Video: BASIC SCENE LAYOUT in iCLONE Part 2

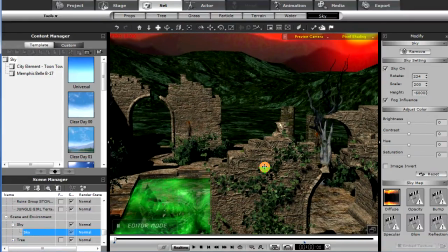4:52 These are from one of the Biosphere packs from Real Illusion, which have some nice vines.
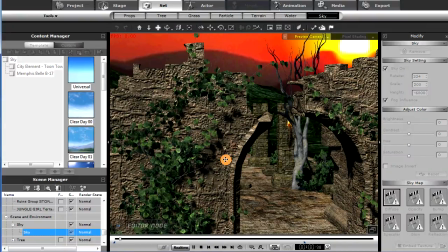5:00 And the cool thing about them, they will kind of animate and gently move, which is kind of cool.
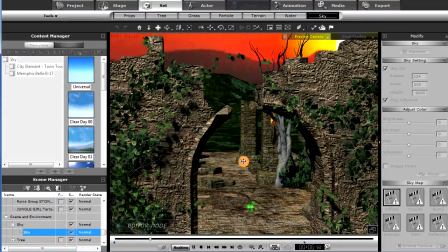5:06 Gives them a little bit of realism, so that's kind of a neat effect as far as the plants go.
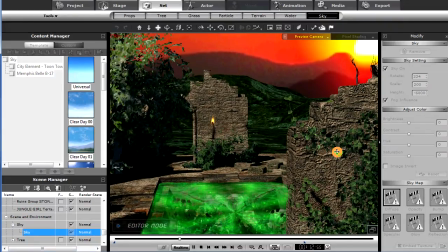5:12 And of course the trees will gently blow in the wind. Okay, so we've got that going. We've got some of our particle effects, as we mentioned. We've got a particle effect going here in the pool.
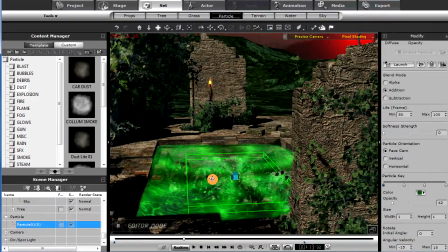5:25 The green life-giving glows
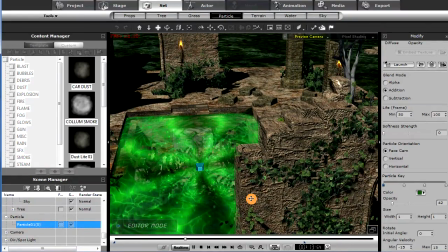5:31 are bubbling there in the water, so that's coming up.
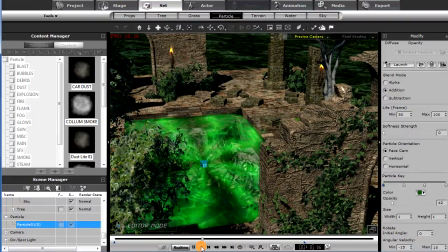5:35 Gives our skeletons the life force.
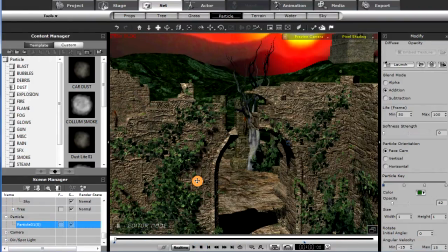5:40 So that's the basic props.
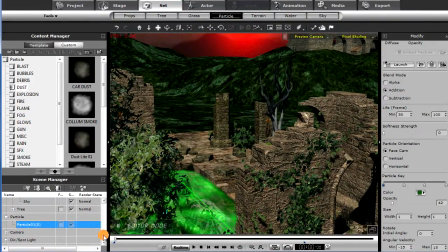5:43 Visually, one thing I did work with on this particular setup was the fog,
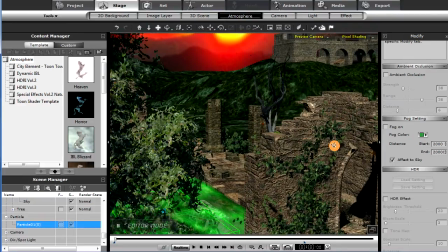5:51 and added some fog here, and you can see it there.
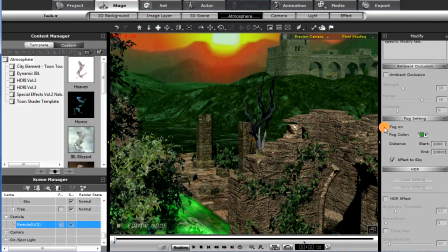5:56 Now let me turn off this light. I've one downside of working with iCLONE 5 is that you only have 5 lights that are available to cast shadows and 5 lights, point lights, that do not cast shadows.
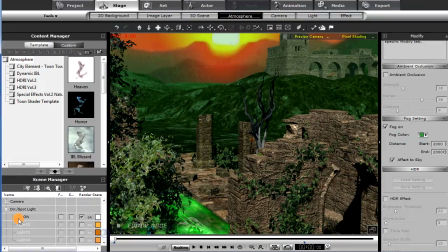6:14 So you have to be rather creative and judicious with your use of your lights. So it can get a little tricky, but it forces you to be somewhat creative, so that's not necessarily a bad thing.
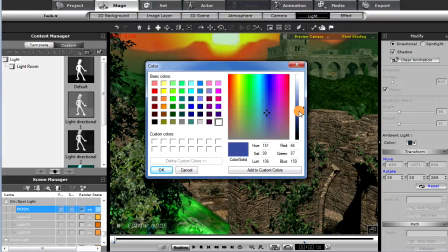6:28 The beauty part of iCLONE 6 is now we have pretty much unlimited lights.
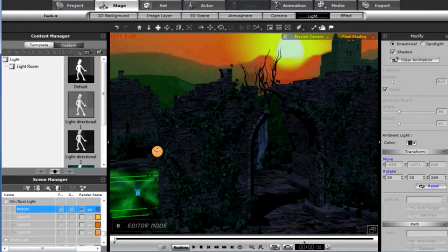6:33 So now we've got more of a moonlight effect, but with the fog,
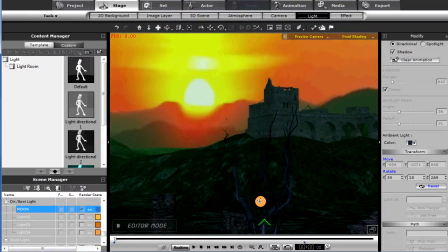6:38 you'll notice that the fog opens up the shadows a little more in the background, which is kind of cool.
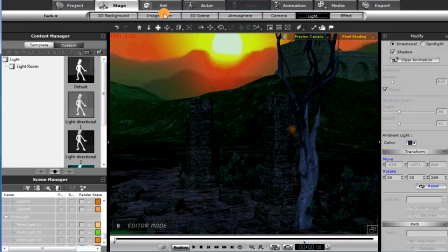6:43 And that was a very important aspect of what we were doing. So once again, let's turn off the fog, and you notice the blacks go really black.
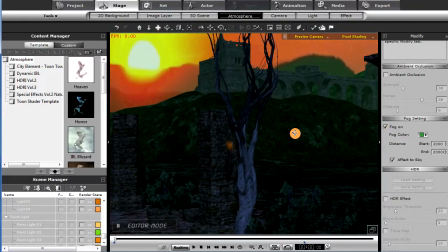6:52 But when you turn fog on, change that contrast, and it brings up some of the shadow detail, which is kind of cool too.
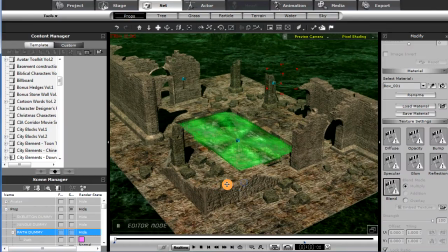7:02 Okay, let's get our light back on so we can see what we're doing.
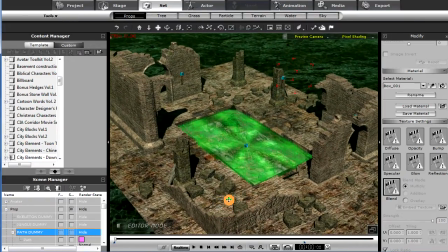7:05 And let's talk about how we set up the battle for the 2 avatars, the jungle girl and the skeleton.
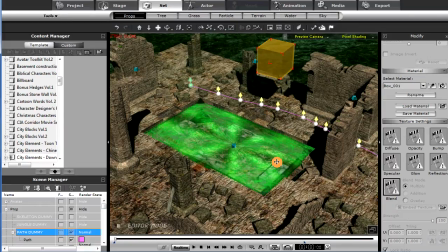7:14 I used a path right here, and I parented that path.
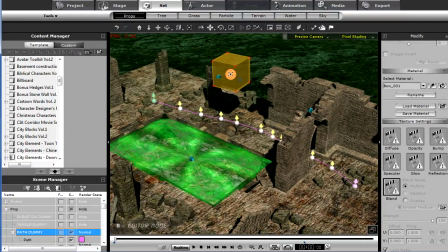7:21 I attached it to a dummy object, which I could move around and tweak position-wise if I needed to.
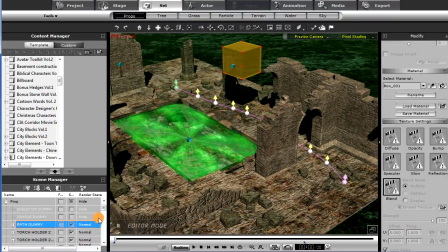7:29 So that helped me there. I also created dummy objects on the path, and then I attached my avatars to those dummy objects.
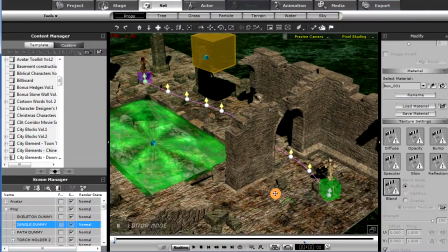7:42 So I could tweak their positioning maybe a little bit easier for the battle sequence.
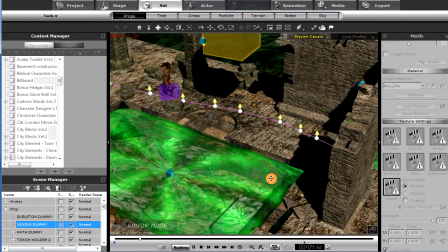7:47 But this way they can walk the same path and meet and then have the battle.
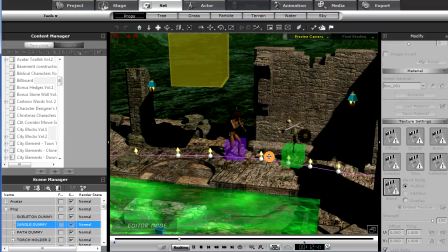7:57 And of course, being dummy objects, Control D will turn those off.
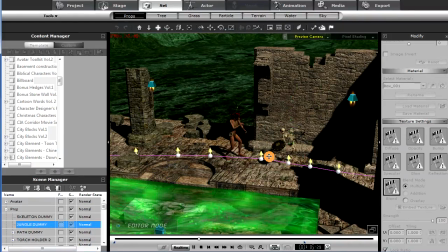8:02 And of course the path does not render.
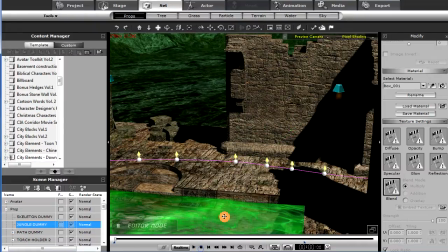8:09 But being able to have the path and the avatars follow that path,
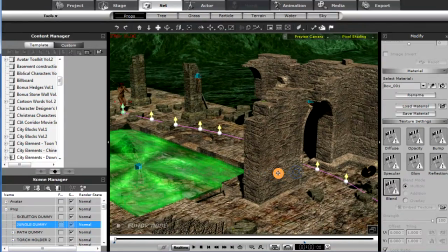8:14 and then I could control kind of where they meet and make sure things could get them close enough.
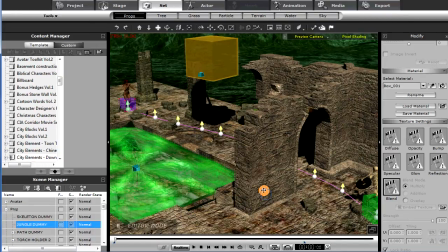8:20 So adding these dummy objects pretty much helped by attaching the avatar to the dummy.
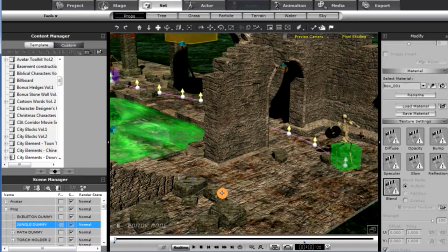8:26 The dummy is then moving along the path for each of the avatars there,
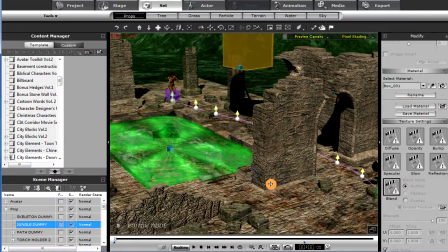8:32 and that helps a little bit with positioning for the battle. Pretty much got our lights in place.
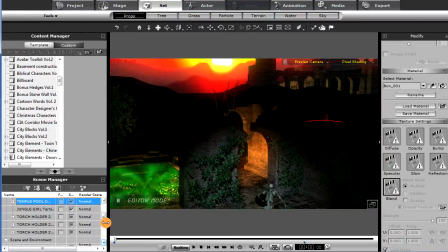8:39 I had a lot of camera angles in this particular sequence, so pretty much had to relight for each camera setup.
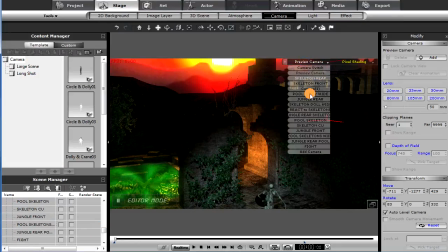8:50 As you can see here, there we are. These are all the different camera angles. Had a bunch.